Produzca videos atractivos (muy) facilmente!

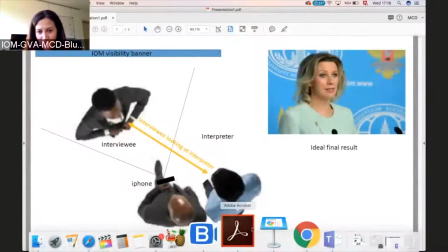0:00 Estamos aquí.
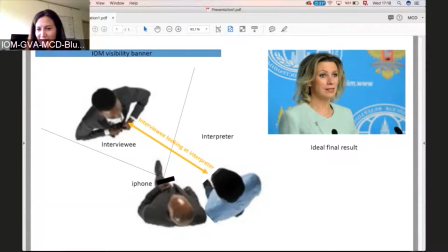0:01 Entonces, este es un ejemplo clásico de entrevistas en reuniones, ¿no? Y este es el clásico encuadre que tienen que tener ustedes en mente.
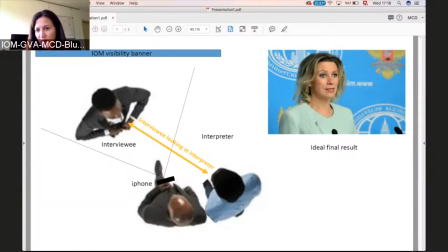0:18 Los elementos que ven aquí es, primero que todo, la persona está más a un lado que al otro, ¿ven? Está un poco más a la izquierda. La persona no está mirando a la cámara. La cara está muy bien iluminada. Vemos muy bien las facciones. y el último elemento es el fondo.
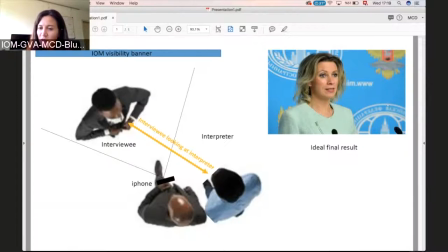0:37 Algo pasa en el fondo que nos cuenta dónde estamos, más o menos quién es el, de quién no sé qué es esto, algo ruso, no sé, ufreíno, entendemos más o menos lo que pasa ahí.
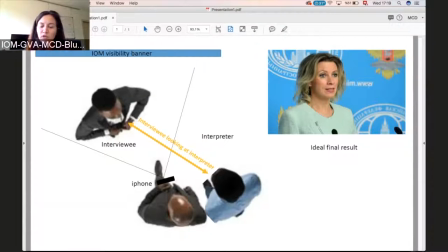0:49 Estos son los elementos que siempre hay que tener en mente cuando nos tomamos esos dos segundos para poner la cámara en el lugar que es.
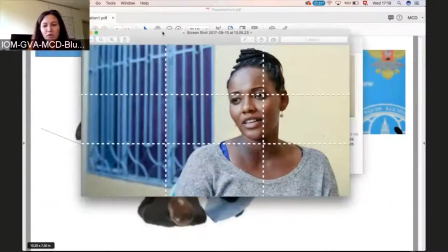0:58 Este encuadre es muy, muy, muy, muy importante.
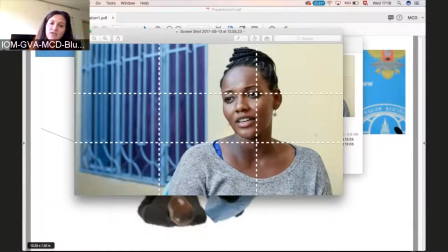1:01 ¿Por qué? es importante porque primero que todo si ustedes ponen a la persona a mirar a la cámara la mayoría de gente en realidad si miran hasta el DG, DDG no tienen ni idea de dónde tienen que mirar están desorientados, acaban de pedirles no tienen ni idea, mucha gente nunca está en cámara entonces no
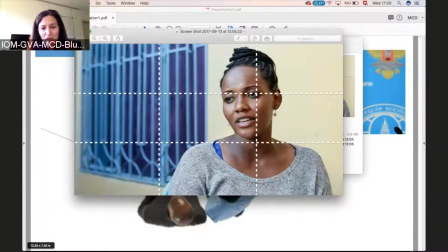1:22 el resultado si ustedes no dirigen bien a la persona van a estar mirando a los lados y se ven nerviosos y no saben o miran al lugar que no es y no pueden repetirlo entonces es lo que salió entonces es muy importante lograr este encuadre desde el principio ahora cómo se logra
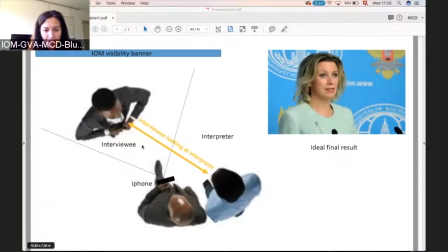1:38 aquí lo primero es si pueden esto les ayuda en verdad ayuda aunque una segunda persona que esté ahí no tiene que preguntar no tiene que hacer nada tiene que ponerse al lado de ustedes bien aquí estos ustedes o si
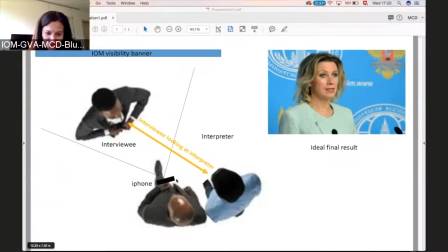1:55 quieren si confían en la persona que va a grabar que la otra persona grave aquí si esa persona sabe que esto es el encuadre que quiere y se ponen aquí al lado y preguntan y la persona está muy concentrada en hablar con ustedes, entonces siempre estará mirando en la misma dirección, pero es muy importante que la persona
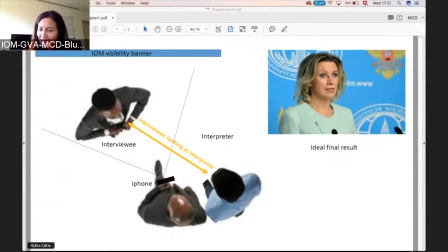2:14 el lado del cuadro al que se está mirando es donde está el espacio y no al contrario, cuando es al contrario hay alguien que me envió un video super buena cámara, muy bonito, pero la persona estaba mirando aquí y luego me dijo Dijo, sí, pero la persona estaba mirando para allá. Eso quiere decir que no estaba esa persona puesta en el lugar que es.
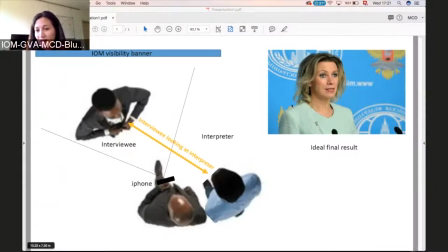2:35 Y esto es importante porque esto les garantiza que va a quedar bien, la persona va a estar cómoda y que va a quedar bien la toma. Entonces, esto es muy importante hacerlo. No ponerse aquí, no ponerse de otro lado, ponerse un poco hacia el lado y hablar con la persona aquí para ver si tiene el encuadre cómodo.
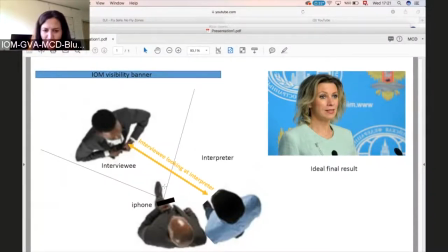2:54 Ahora, el fondo también es muy importante ver la distancia, especialmente si hacen con el teléfono. En serio que no es exagerado pararse un metro de distancia a la persona. En realidad es lo mejor.
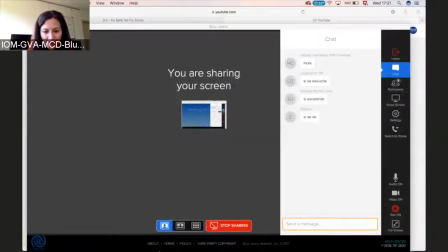3:08 Esta distancia está muy bien. Esta distancia de aquí, donde está, es aún mejor.
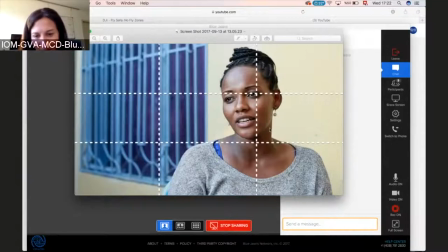3:14 Porque aquí estamos viendo cada detalle de la cara. Piensen que nosotros nos encantan las caras, es lo que más nos atrae. miren los bebés siempre están mirando las caras de las personas es lo número uno entonces
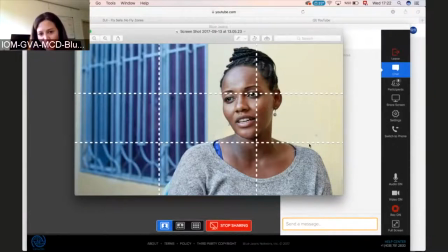3:27 si nos alejamos un poco no conectamos tan bien como cuando estamos más cerca tiene un vídeo empieza en el vídeo con una cara bastante cerca de la pantalla expresiva bien iluminada esto ya es mucho más atrayente y eso además quita la importancia de lo que pasa alrededor
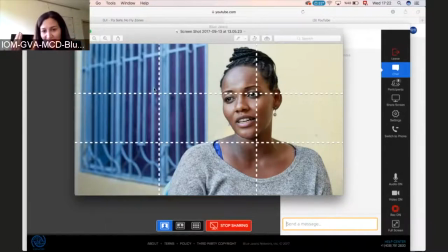3:43 así que si el fondo no es muy bueno por estar tan cerca y tan enfocado en lo que la persona dice no importa tanto el fondo. Entonces la entrevista misma tiene que ser así, tiene que ser cerca, el audio será mucho mejor y enfocarnos en la cara y en lo que dice la persona.
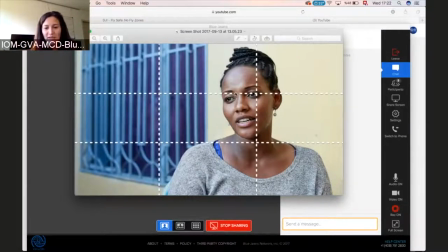4:00 Luego ustedes pueden hacer otras tomas de soporte, que se vea el lugar, que se vea la persona más de lejos, lo que sea.
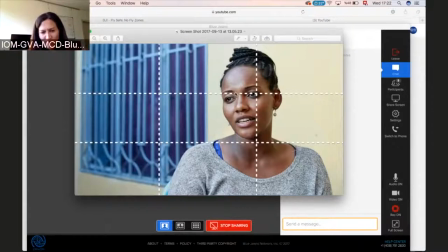4:08 Ahí no nos importa el audio y además no pierdan el tiempo con eso porque el audio ahí no va a ser bueno. El audio y la historia tiene que ser una buena entrevista, eso es lo más importante.
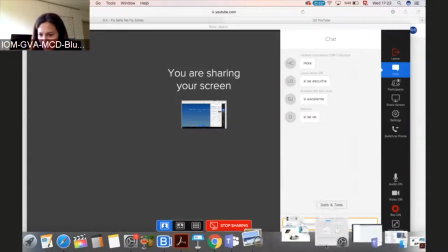4:19 Entonces tenemos aquí, ah y otra y también aquí ven esto nos da un poco el contexto, ven que
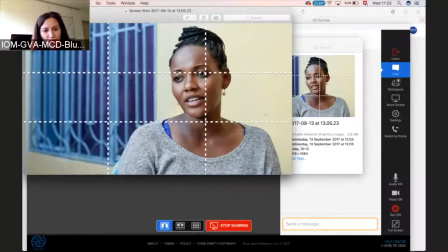4:29 aquí se entiende que está o en su casa en un lugar menos formal, está más cómoda, se ve que aquí hay como una silla, pero no nos interesa en verdad lo que pasa y en realidad el fondo no es muy interesante, pero como está en perspectiva, un poco en perspectiva y como es colorido, da
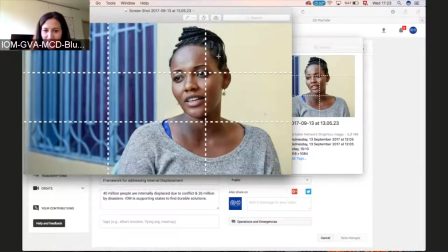4:48 da mucho la imagen ven que aquí esta parte de la cara tiene menos luz aquí no había tanta luz pero el sol venía desde aquí entonces siempre ponerse, la persona esté mirando hacia el lado y que de ese lado llegue la luz siempre, siempre,
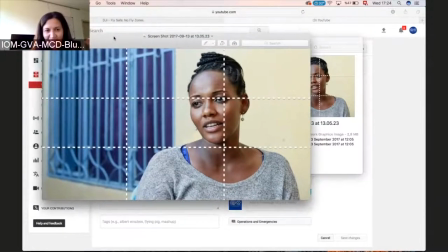5:01 siempre sé que lo he dicho antes y seguramente lo habrán oído pero si ustedes
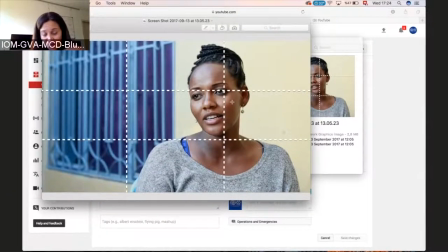5:05 se aseguran de este paso en verdad cuando yo llego a un lugar y tengo hora y media para hacerlo, si he volado a otro lugar, es mucha presión de sacar algo bueno y sé que tengo una hora y media la primera cosa es la entrevista y hacerla bien una buena imagen,
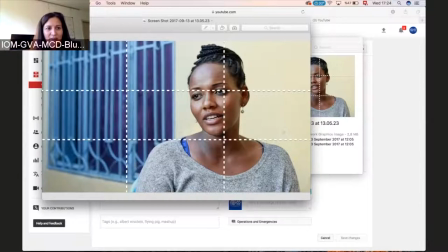5:22 ahí sí me tomo el tiempo un poco encuadrar las cosas bien y eso es lo más importante este es el detalle esta es la parte donde nos acercamos más a la persona en la historia y
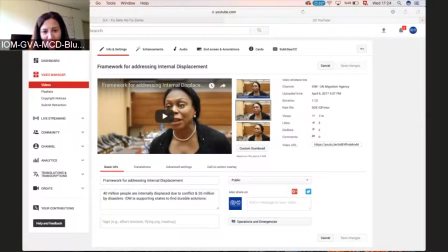5:34 luego digamos aquí tengo una entrevista después se ven aquí que es una reunión solo voy a mostrar una, porque a veces a veces tenemos oportunidad de tomar imágenes de soporte pero a veces no aquí por ejemplo llegué y
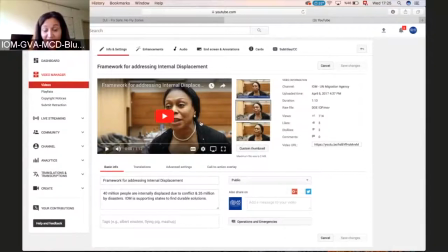5:50 ya se había acabado la reunión y ella quedaba ahí y ella sólo podía hacer la entrevista después así que en el fondo se ve medio borroso no se entiende muy bien pero se entiende que es como una sala de reuniones
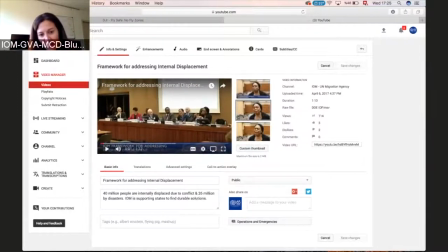6:03 así si logré tomar una toma ven aquí cuando ella habla en el podio pero hay nada de audio no nos interesa lo que
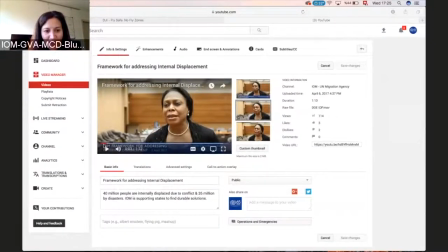6:11 pasa el audio siempre viene de lo que la persona dice pero ven aquí lo que hace tomé una toma solo de la reunión que no es muy interesante no dice
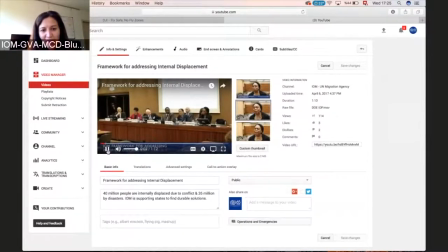6:20 nada pero nos da un contexto entendemos que esta persona que está hablando estaba en el podio
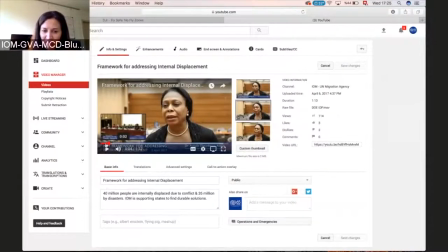6:25 y estaba hablando tenemos un contexto y una reunión esta señora sabe y generalmente aquí bueno aquí con esto no funciona pero aquí tenemos el
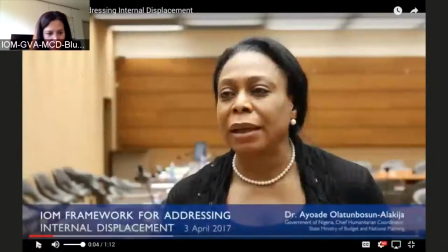6:38 grande y mejor aquí tenemos el nombre de la reunión, fecha, nombre de la persona, con su título. Así que no perdemos tiempo en estamos aquí en ta ta ta, mi nombre es ta ta ta, eso no interesa nada.
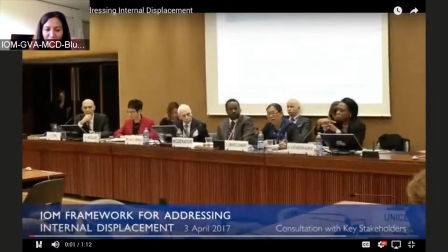6:54 También ella cuando empieza a hablar, empieza a hablar de algo que es su opinión, más que todo.
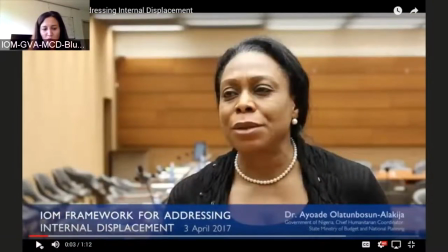7:00 ¿Por qué esto es importante? ¿Por qué? Entonces empezamos con un punto así, vamos directo a darle a la gente lo más importante de la reunión.
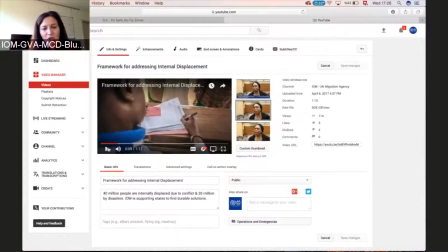7:09 Ahora ella habló, Pero mostré un momento lo que pasó, pero luego ella está hablando de desplazados internos. Y yo la muestro a ella. Y fue una reunión interesante. Y sus puntos son interesantes. Pero ¿cómo la gente va a conectar?
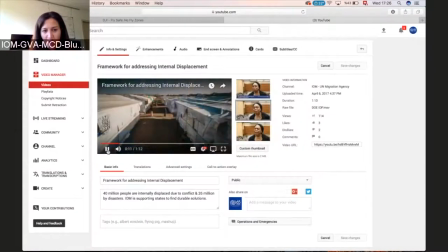7:25 Ahí lo que hago es cojo fotos del terreno. Y las pongo en el fondo mientras que esa persona habla. Entonces conectamos lo que ella está diciendo, lo que se discutió, con el terreno. es la mejor forma en vez de mostrar a la persona parada
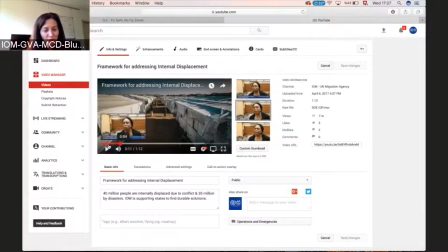7:41 y las imágenes de soporte son otra vez la reunión también porque a veces tenemos la
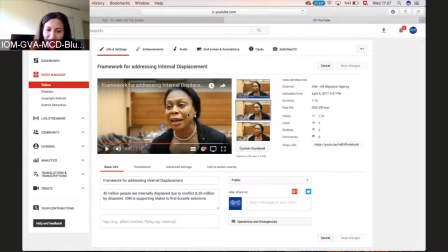7:47 persona hablando por 5 minutos y eran dos frases las interesantes entonces ella no habló tan suavemente perfectamente durante un minuto y medio habló unos 5 minutos y para pegar
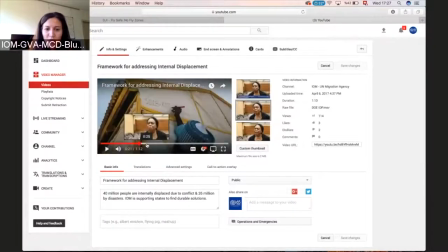8:03 entre una imagen y la otra siempre puedo entonces poner estas imágenes y taparlo. Y a veces no corto una vez, corto como 15 veces. Conecto muchas frases.